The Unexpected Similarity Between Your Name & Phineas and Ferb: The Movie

Here's the thing, I love animation, and if you watch my channel, I'm guessing you probably like it as well.
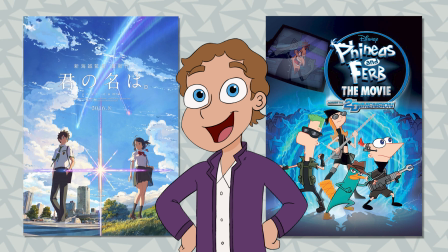(0:04)
So today I'm going to talk about how two animated movies, Your Name and Phineas and Ferb Across the Second Dimension, both use certain cinematic techniques to achieve different effects. And yeah, I know this is different from my usual content, but I wanted to tie this school project into my YouTube channel, so yep.
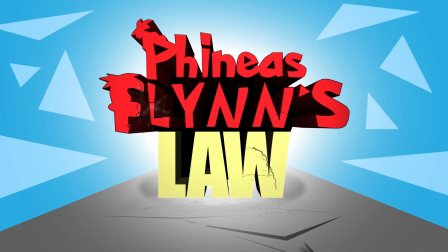Today's episode is brought to you by my patrons at
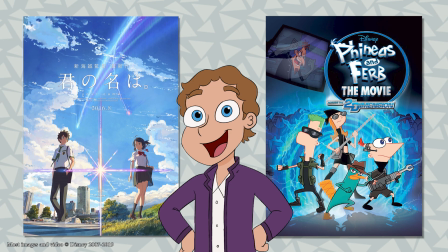(0:31)
patreon.com/PhineasFlynn's So we have these two amazing animated movies, and they both open in very similar ways to different effects.
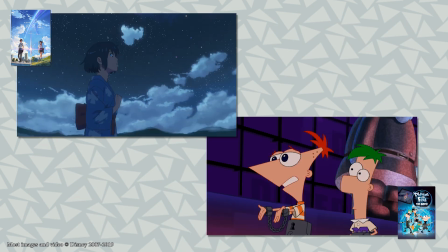(0:36)
Each opening scene begins with a piece of the movie from later in the film that foreshadows future events.
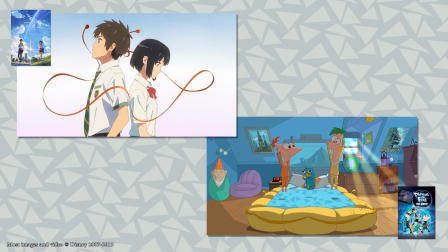(0:41)
Then, both movies transition to a musical number that encapsulates the tone of the film and sets up primary conflicts and themes addressed later in the story.
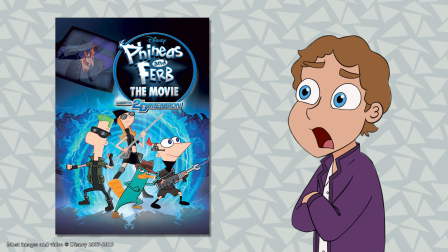(0:49)
Let's dive into Across the Second Dimension first to see how this applies.
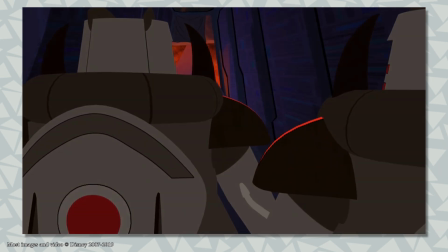(0:53)
The film opens by cutting together a scene featured later in the film very differently, removing specific details that provide context to the scene that are featured later in the film.
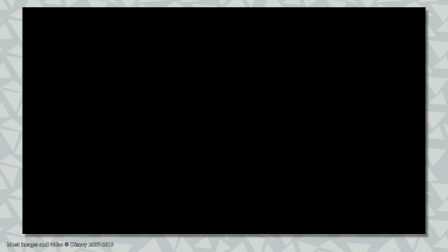(1:01)
This creates high tension and asks the age-old question, how did we get here? Which Phineas even ponders himself.
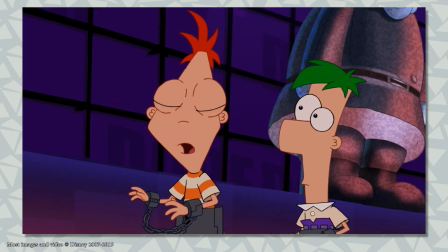(1:07) 1 minute you're having the best day ever, the next you're being fed to a monster the size of a 2-car garage.
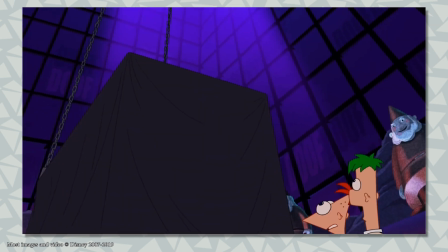(1:12)
In addition, numerous elements are brought into question, presuming you haven't seen any of the movie's marketing.
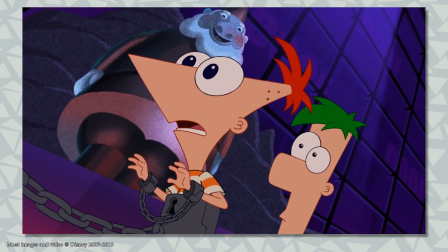(1:16)
For non-fans of the show, this monster makes no sense, and even for fans, it was only a brief joke in one episode prior to the movie.
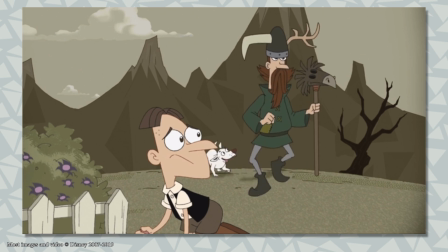(1:22) My father came home with a brand new Spitzenhound puppy that he won in a game of Poke-Goosen with a stick.
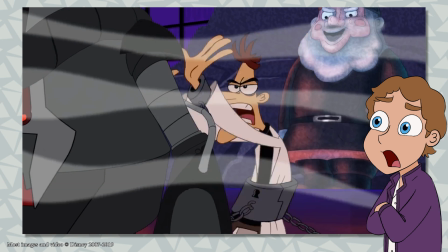(1:30)
Why is there lava? Robots? Phineas and Ferb have met Doofenshmirtz? By posing these questions, it instantly engages the viewer into wanting to know more about the situation,
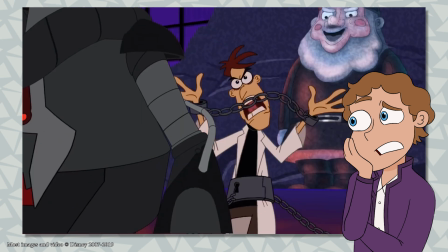(1:39)
given how extreme and game-changing this all is compared to a regular episode of Phineas and Ferb.
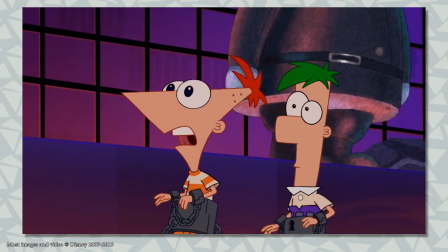(1:44)
The scene also pays off as a joke later in the film when it's actually reached, something which would not be possible without the opening scene.
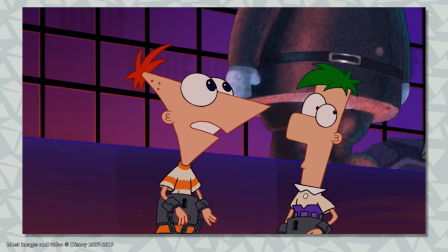(1:50) Blah, blah, blah, 2-car garage, etc., etc. Yeah, well, welcome to my life.
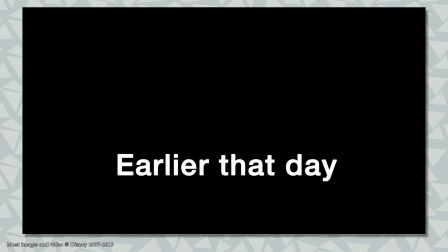(1:57) Whoa, deja vu-ish.
Finally, the opening provides a beautiful contrast to the following opening musical number.
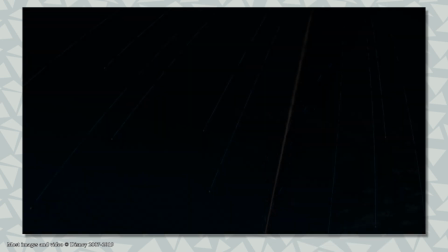(2:03)
But let's switch over to Your Name for a second. Your Name opens on an extremely long shot of a comet falling towards the city of Itomori.
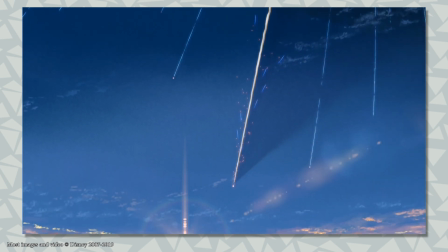(2:10)
Not only does this establish one of the largest visual motifs of the film, but it also foreshadows the future in which Itomori is destroyed by a meteor later in the film.
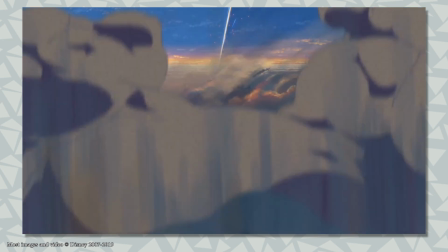(2:17)
It is also the primary conflict that drives the third act, and is the theme of the opening dialogue that follows.
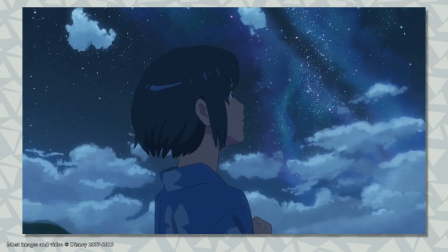(2:23) It was almost like seeing something out of a dream. Nothing more or less than a breathtaking view.
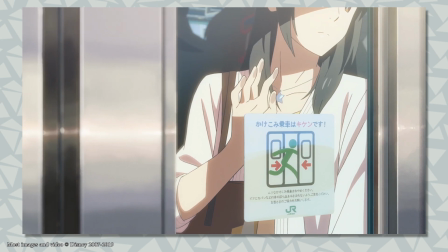(2:32)
In addition, this opening shows shots from the closing montage of the movie, and shots that set up the connection between the two main characters, Taki and Mitsuha.
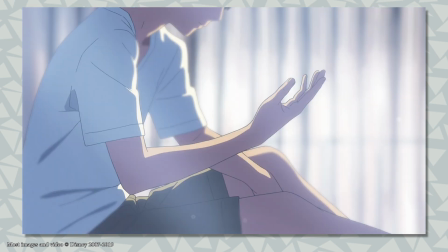(2:39)
This would not be possible without the constant time jumps during the opening dialogue.
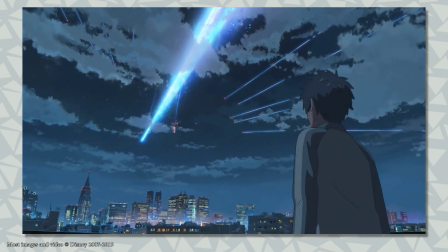(2:43)
Furthermore, the ages and hairstyles of the characters change in the opening, and it closes on 2 shots of the characters witnessing the same event from different places,
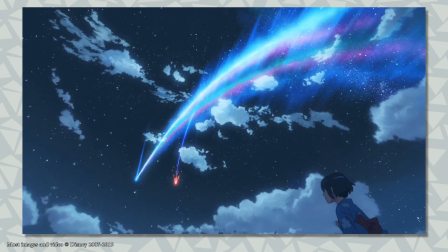(2:51)
with rising music that perfectly leads into and gives emphasis to the title card.
If only our voices speak at night.
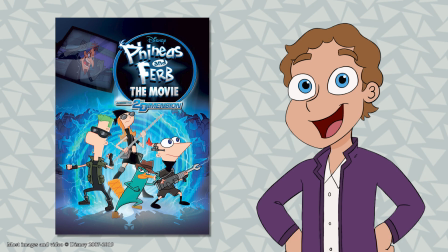(3:01)
So here's how Across the Second Dimension uses the same concept. There's a music rise,
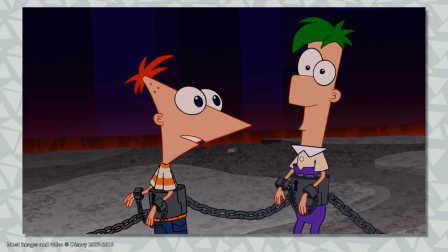(3:06)
And everything started out so well this morning. a hard cut to black, and then a fade in on the classic Flynn Fletcher house.
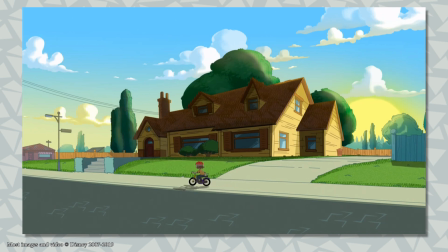(3:14)
The sun is shining, the tone is drastically different, and the title card is also very simple and very pleasing.
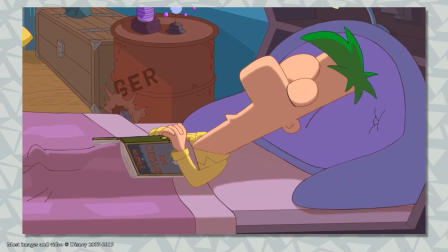(3:19)
Then we get a joke about the movie's title set to the beat of the music. It's not surprising that 2D versus 3D becomes something of a recurring joke in the movie.
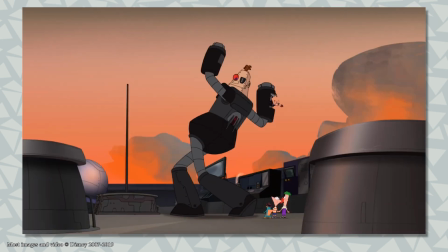(3:27) Hope you got your 3D glasses, because I'm coming at ya!
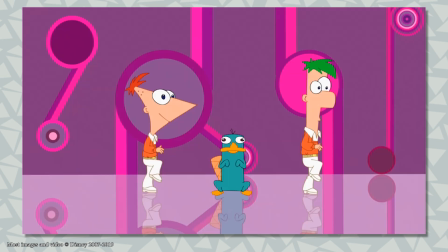(3:34)
The musical number here is used to establish the primary force behind the movie, the relationship between Perry, Phineas, and Ferb.
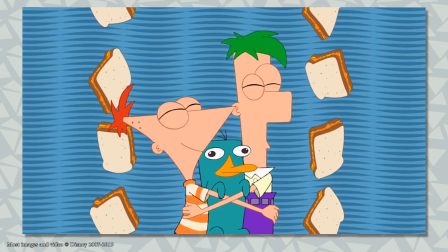(3:40)
They love him unconditionally despite having no idea about his secret life.
Everything is better with Perry.
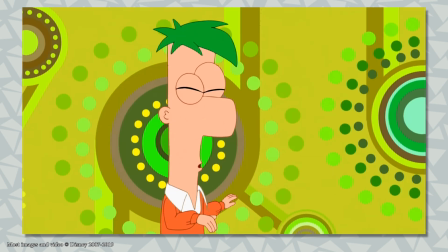(3:45)
And to boot, the song is sung as if from the perspective of Phineas and Ferb. And it's really catchy.
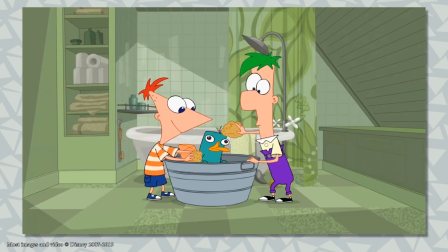(3:50)
And the lyrics are incredibly on the nose. It's wonderful.
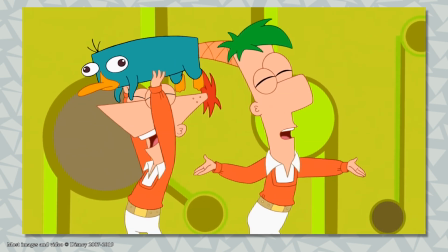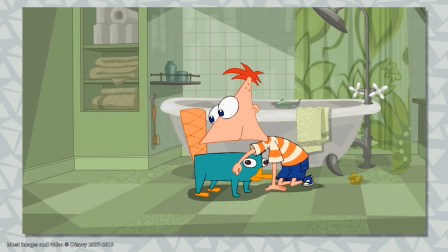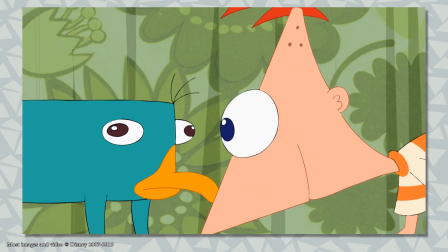(4:04) Everything's better with Perry.